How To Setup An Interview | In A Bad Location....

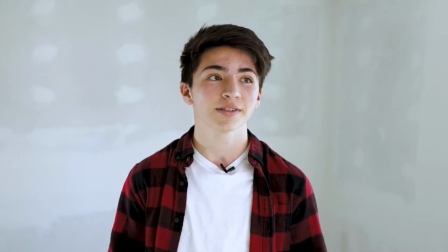0s
Hi guys, welcome to the video. Today I'm going to be showing you guys how to set up an interview just like this in a not so good location.
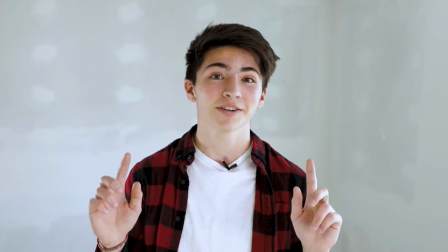7s
So let's cut to the b-roll sequence.
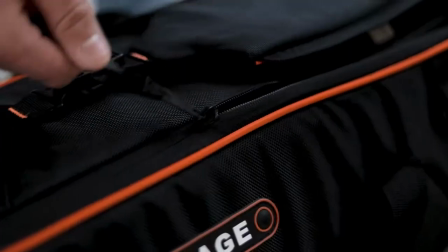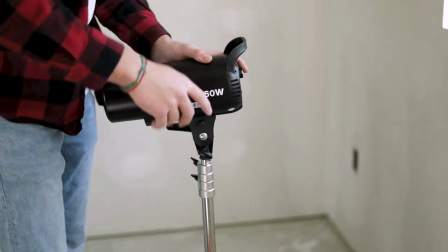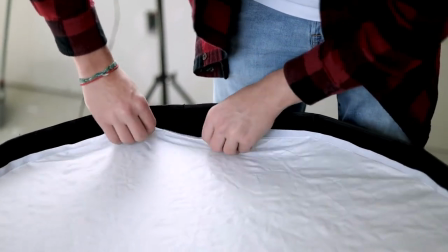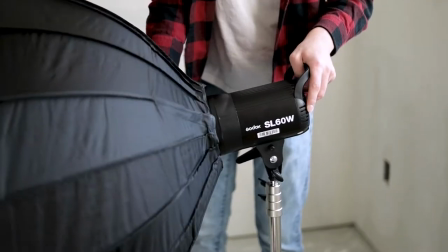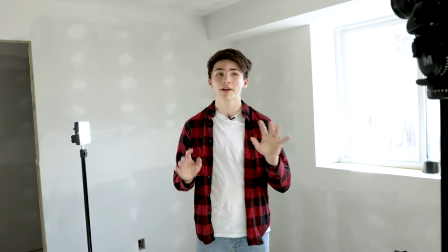38s
Okay guys, now that you saw everything get set up, I'm going to kind of walk you through what we got here for a setup.
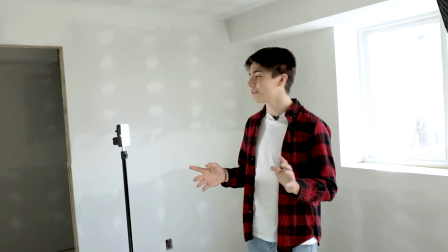44s
So location, honestly there's not that much good stuff to film at my house. We're in an unfinished basement bedroom.
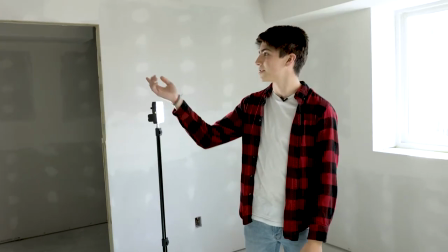51s
So it's drywall,
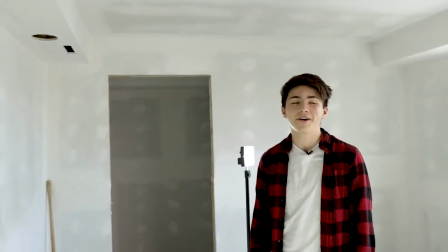53s
there's patches everywhere does not look good whatsoever at all so we're trying to make an interview that looks somewhat decent
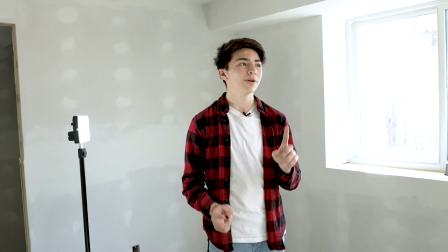60s
which we can do and yeah i'm going to walk you through kind of what we got here so first kind of thought is when we walked in we have a
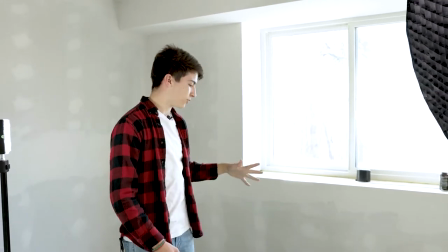69s
window right here and it's kind of nice to get all that natural light so even if we had these off the natural light is quite
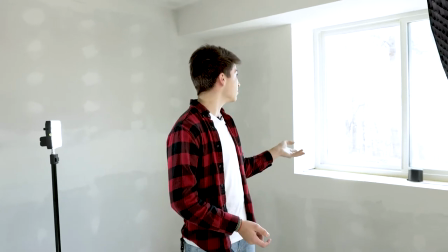77s
a lot which helps just it look a lot better and it's good to be using that natural light especially if you don't have a good lighting setup and
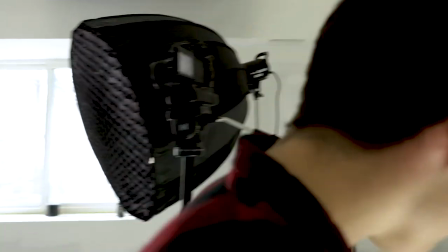84s
then over here we have let me walk around here we
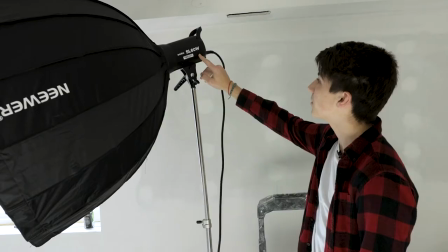90s
got here our Godox SL60W and all the Northwind members we all got
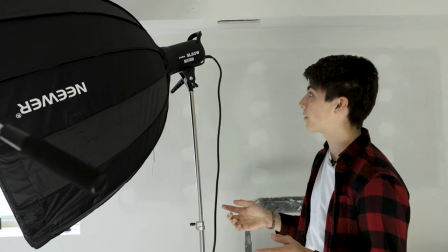95s
one of these they're honestly great lights for the budget they're like 130 I think so
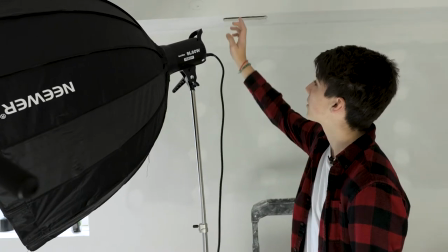100s
yeah definitely recommend that light but we got a Godox SL60W right here with a
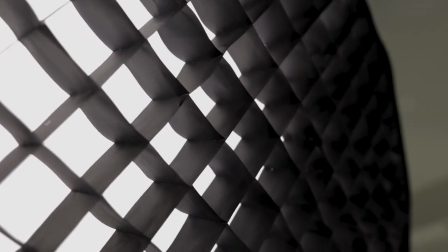105s
newer softbox I think this is a 90 centimeter one but yeah we
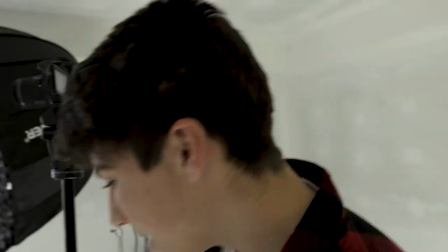111s
got that set up with some honeycombs and we
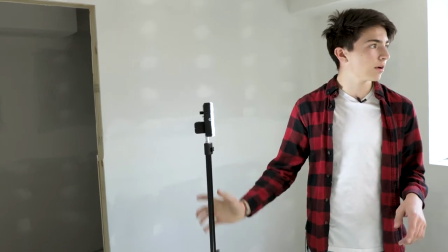115s
also have this kind of edge light right here kind of for just the side it's
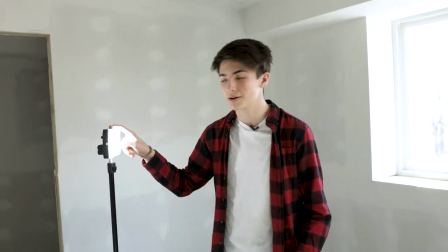120s
just a little rgb light this one's ethan ethan's kind of helping out film me right now
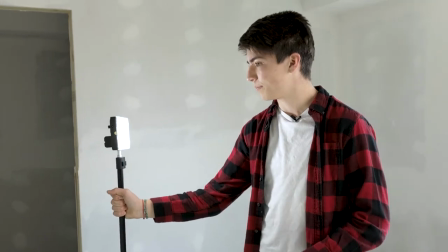125s
so props ethan but we got this light right here it's a gvm 10s i think is what it is so we got that so make
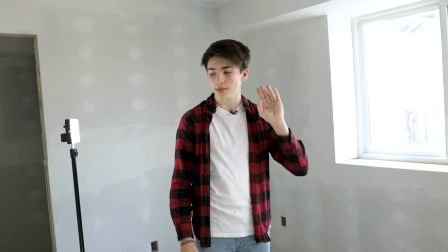133s
sure to have your key light at a 45 degree angle from your subject and then have your kind of back light or edge light just off to the
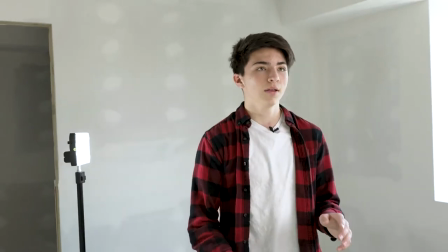141s
side in the back just kind of filling everything in and then we have our a cam so this isn't actually what we use to
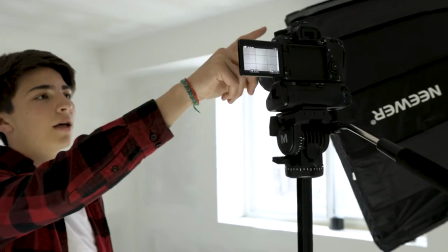149s
film videos and stuff this is kind of a second camera but we got that a camera right here and it's just kind of a head-on shot on the
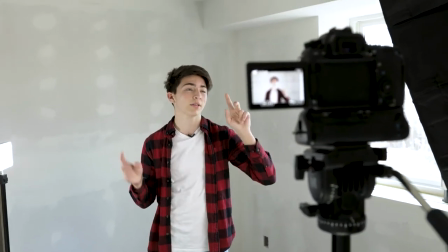156s
tripod so I'd say for a basic interview you want at least two lights and it's nice to have two cameras I don't have a second camera
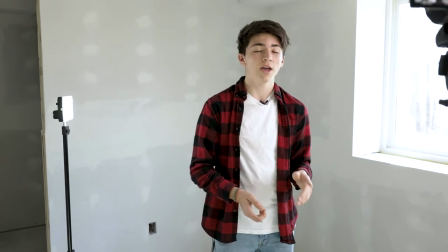165s
here because it's obviously filming this but if we were doing an actual interview we had
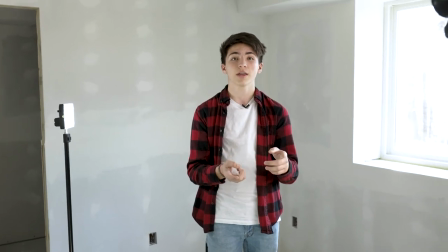170s
probably depending on the situation they'd either be looking straight on at
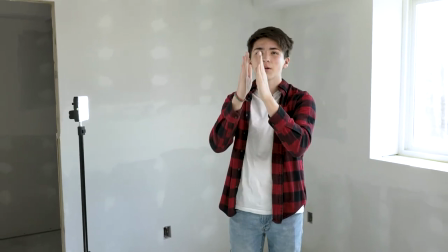174s
the a cam or kind of to the angle from just kind of a little bit to the side to let's say you're asking questions and
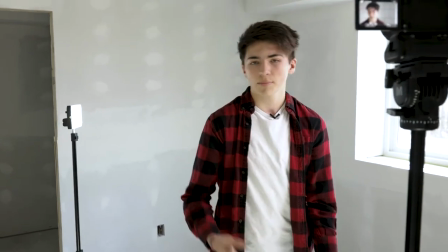182s
they can kind of answer while you're asking them but then the b cam let's say we're going to set one up here it honestly would be probably good
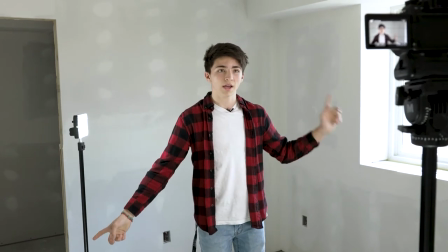190s
to either set one up just on either side so you kind of get a side profile going and then
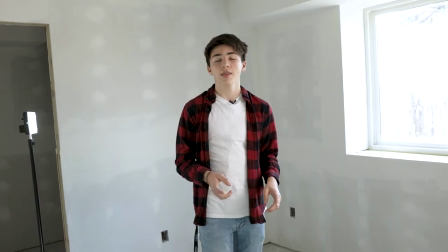196s
you can transition and cut shots in between and then you want to make sure that your subject isn't
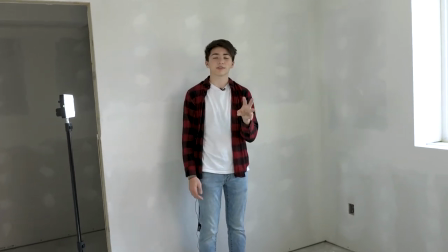202s
right against the wall because if they're right against the wall you're not going to be utilizing your lens so this is a 1.8 lens and we want that bokeh you
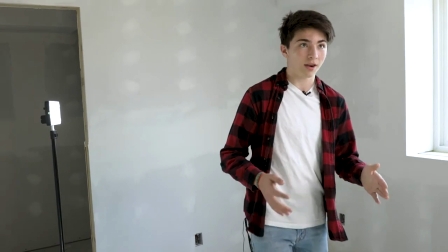210s
know because bokeh looks very nice so you want your subject to stand pretty far out depending on what you like and what
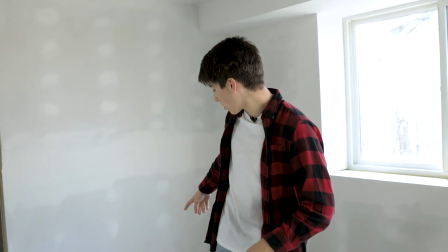217s
looks good in your situation so we're i'd say we're at least i
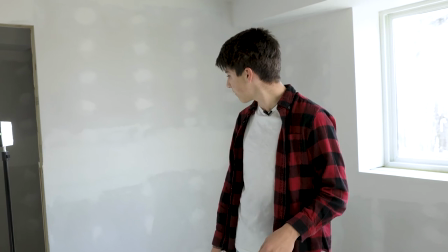222s
don't know six feet away yeah five six feet and it looked good in our situation but anyway I think that is all if you guys like this video make sure to comment down below leave a like and subscribe for more future content see you in two weeks